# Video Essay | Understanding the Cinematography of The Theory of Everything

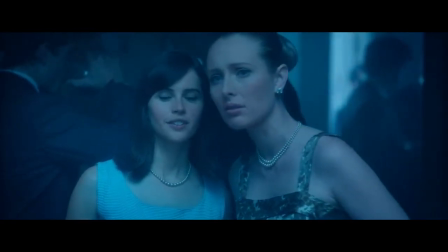There are only a small number of cinematographers in the world today that can truly understand the language of colour.
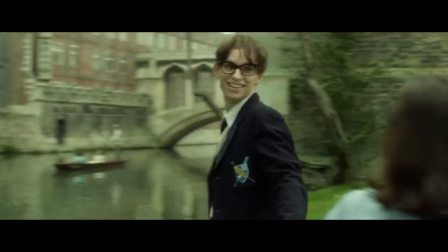Beniot Delhomme, a French cinematographer,
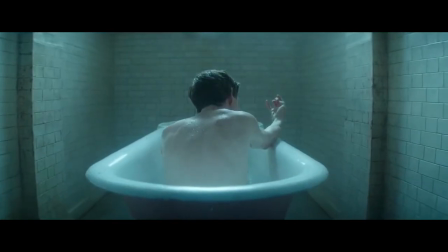brought his unique style in lighting and colour to James Marsh's 2014 film, The Theory of Everything.
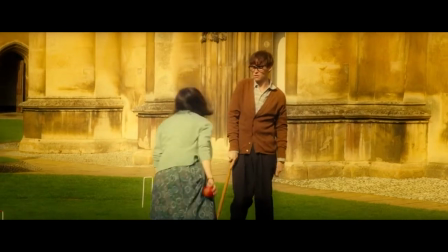The cinematography of The Theory of Everything is striking.
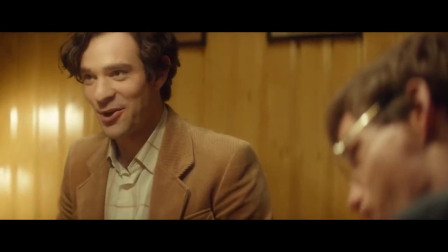Delholm's use of colour and light stand at the forefront of the cinematic story, adding depth to its characters and their innermost thoughts.
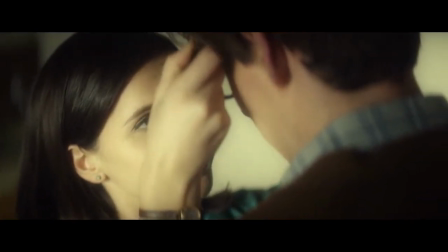The Theory of Everything was shot digitally on an Arri Alexa, which is Delholm's favourite camera.
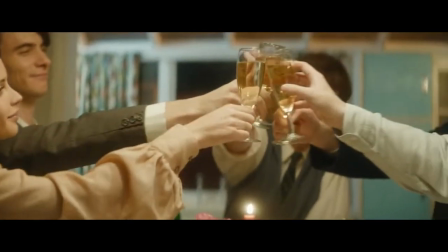With the Alexa, Delholm used a range of anamorphic lenses.
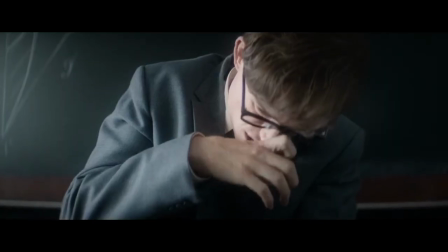These anamorphic lenses are used for the majority of the film, after Stephen learns of his illness.
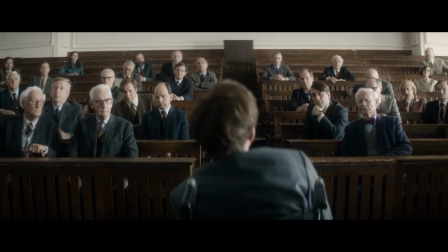The lenses allow for a distorted perception of space, creating the sense of Stephen's disjointedness with normality.
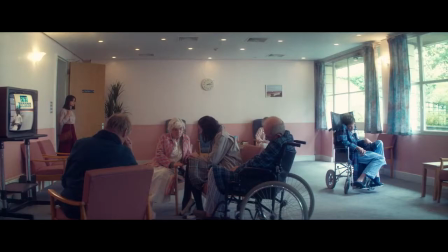The visual curved distortion of the shots from the anamorphic lens create an otherworldly sense.
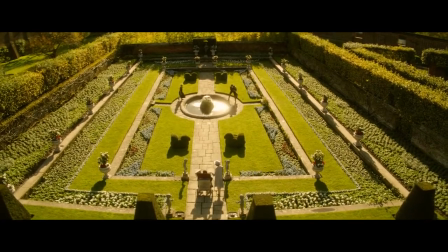Delholm also adds strong primary colours while using these lenses,
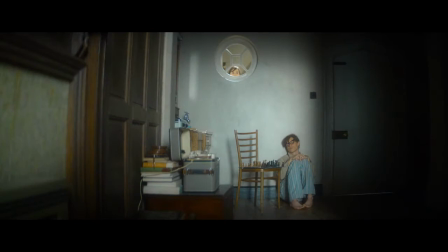further adding to Hawking's distorted view of the world and the world's view of him now that he is seen as a dying man.
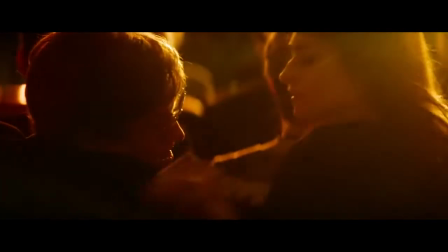Alexa anamorphic lenses also increase the appearance of lens flares, which Delholm also uses during the film.
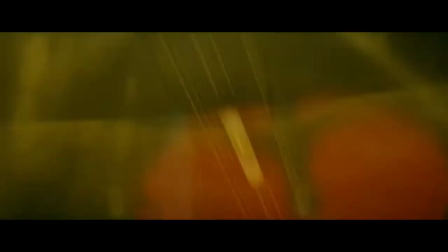Lens flares are used to evoke danger or tension, as well as anxiety and dread.
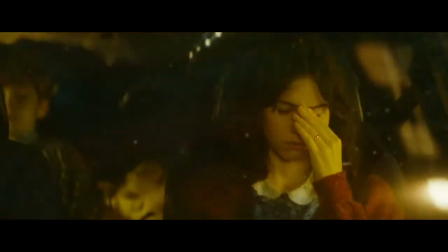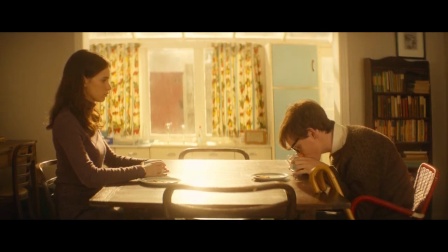An interesting example of the creative use of an anamorphic lens is seen when Stephen is first introduced to his wheelchair.
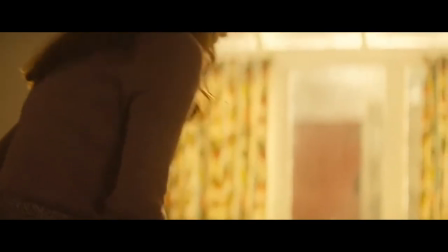The shot has an extremely shallow depth of field, accentuating how Stephen already feels trapped inside his own head.
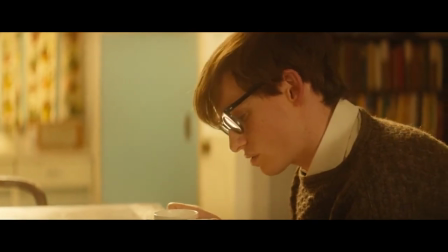Delholm's use of light here is also accentuated. Strong natural light floods into the room for the entire scene.
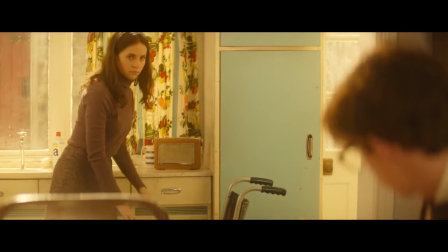The light is extreme and strong, but warm, tinged with orange. This use of warm light is interesting here, almost uplifting,
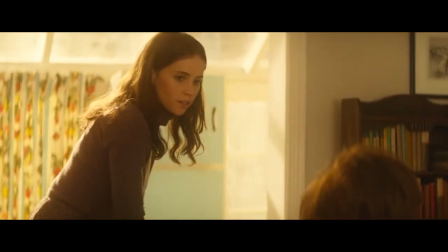though the scene's content highlights Stephen's debilitation and his loss of physical ability.
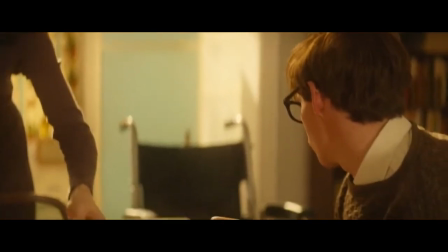Delholm explains this seemingly strange use of light in an interview. He says, Stephen is like the sun.
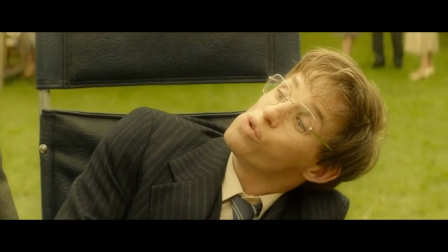The other actors gravitate towards him like planets.
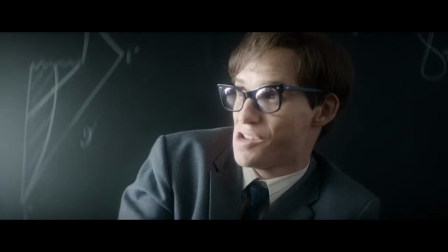Thus, Delholm chooses to light Stephen with strong key lights or sunlight because, Delholm says,
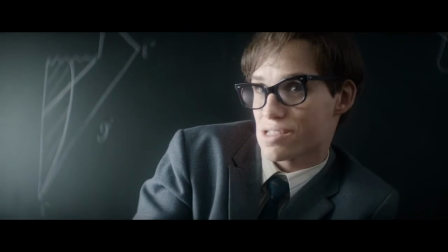that's the energy he needs.
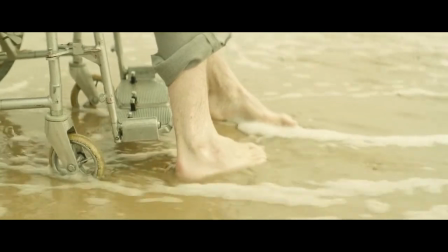This natural lighting is used throughout the film, whether it be in bright outdoor scenes or flooding in through windows.
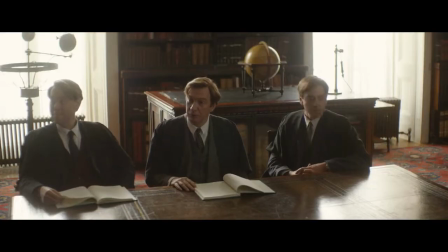Delholm usually uses this window light to illuminate his actors from the back, creating a backlight.
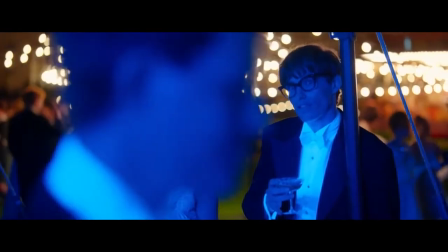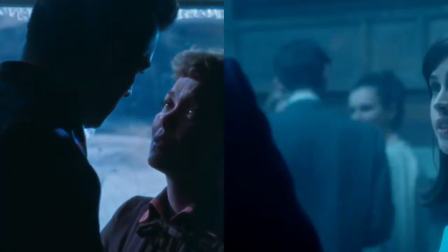Delholm's use of colour was greatly inspired by the 1950s director Douglas Sirk,
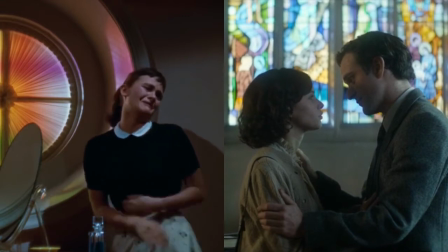who made melodramas, and was very interested in the use of colour as symbolism.
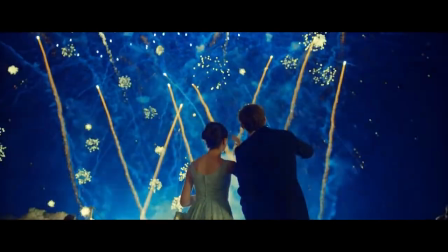The Theory of Everything adopts this exploration of colour and character.
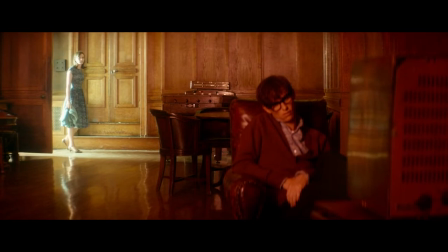In this scene, which is one One of Delholm's favourite scenes, Jane comes to talk to Stephen after his diagnosed with motor neurone disease.
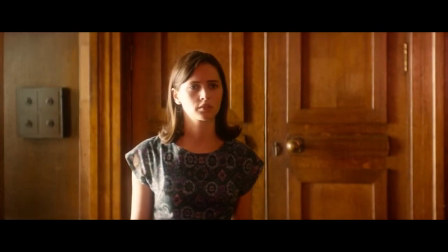The scene is drenched in red light, enveloping Stephen despite the white light being brought into the scene by Jane,
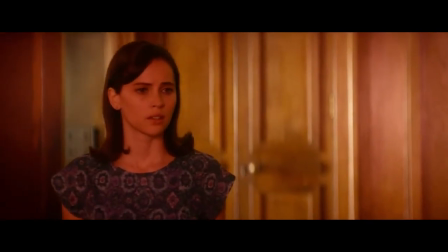her positivity and hope making its way into his space, his haven of grief and denial.
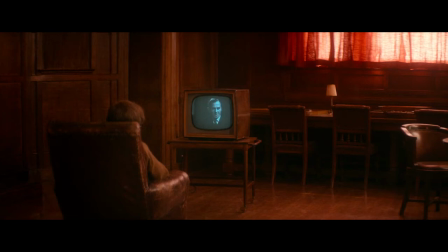Stephen has attempted to cut away from humanity, to hide from the world.
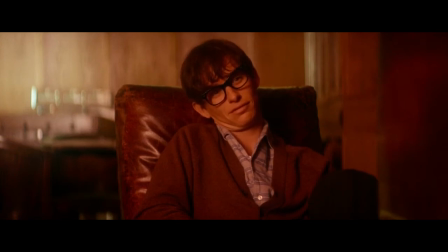Delholm said in an interview that he bathed the scene with a blood-red glow to emphasise the fact that Stephen is hiding,
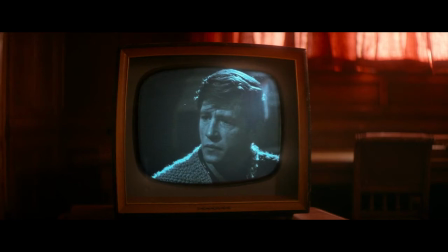protected in a womb-like refuge, and that it's only the white light of Jane that pulls him out of it.
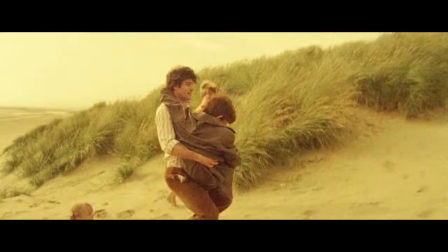In one sequence of the film,
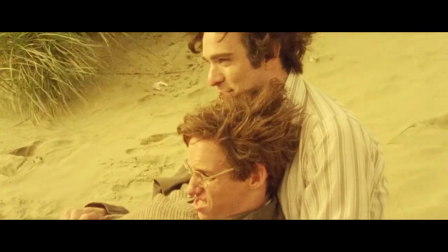Delholm experiments the use of a Super 16 camera to shoot scenes as if they were 1970s home movies.
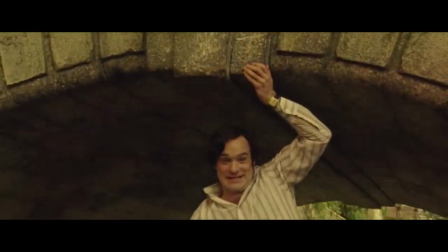The grainy footage mimics the quality of a Super 8 movie.
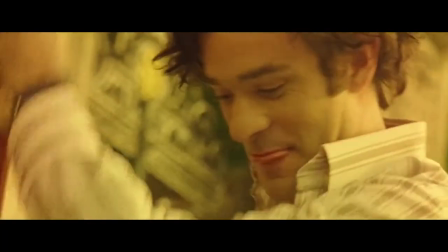The orange and green hues also evoke a sense of nostalgia and memory to the sequence.
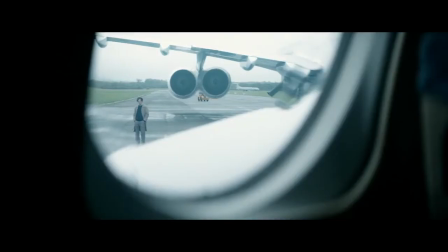Delholm's use of framing is another example of the cinematographer's individual style.
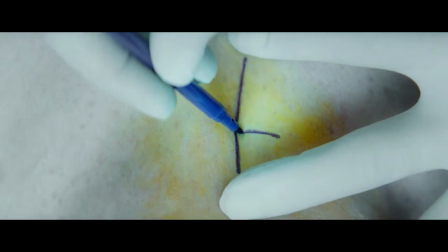He favours to frame his shots off-centre,
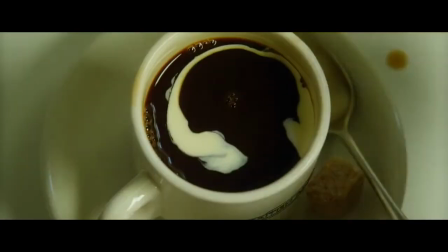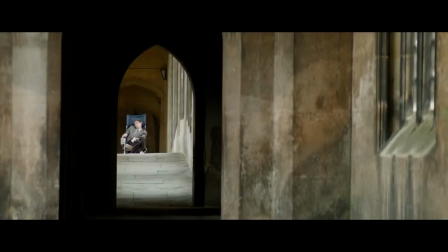often within other frames like windows or doorways in
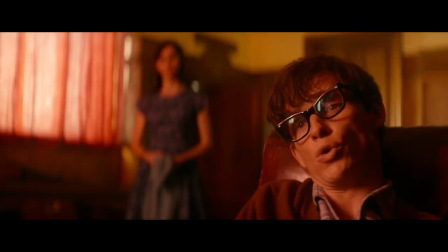close-ups actors often only fill less than half the frame leaving large amounts of empty space in the shot
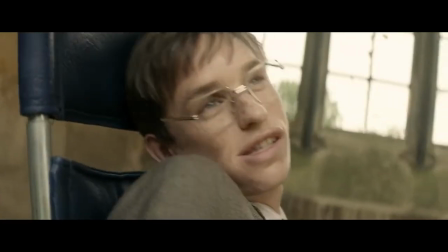delhom's close-ups are rarely still preferring movement however slight in his tight shots one
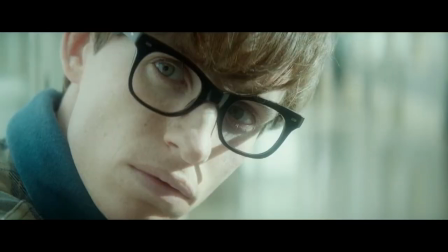key example however of a close-up that remains still is when Stephen learns of his illness Through the minute-long sequence,
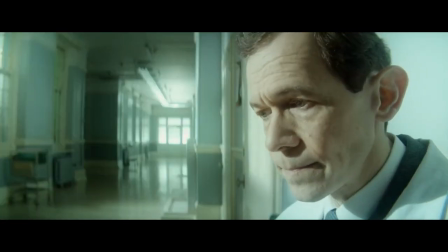Stephen's close-up is uncommonly still, lingering on Stephen's face, as still as Stephen himself,
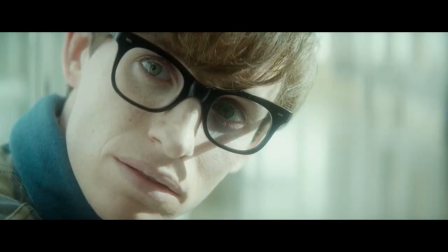too shocked and overwhelmed by the diagnosis to make even a slight movement.
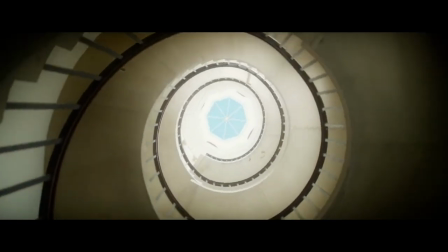Delholm is truly a master cinematographer.
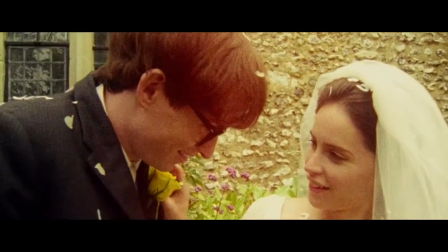His energetic use of lighting, framing and colour allow him to truly evoke his unique style.
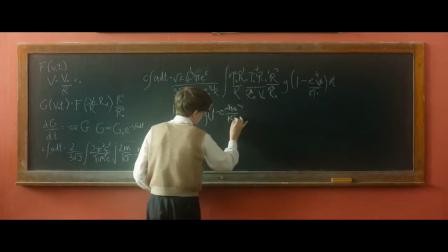He allowed us to experience James Marsh's vision,
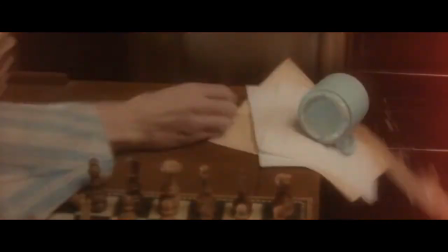as well as allowing us to get an insight on the mind of Stephen Hawking.
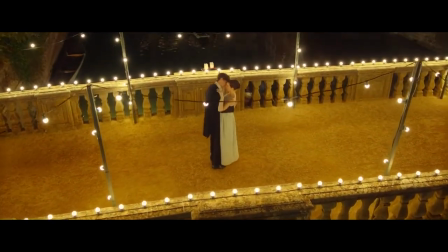The Theory of Everything truly is a visual masterpiece.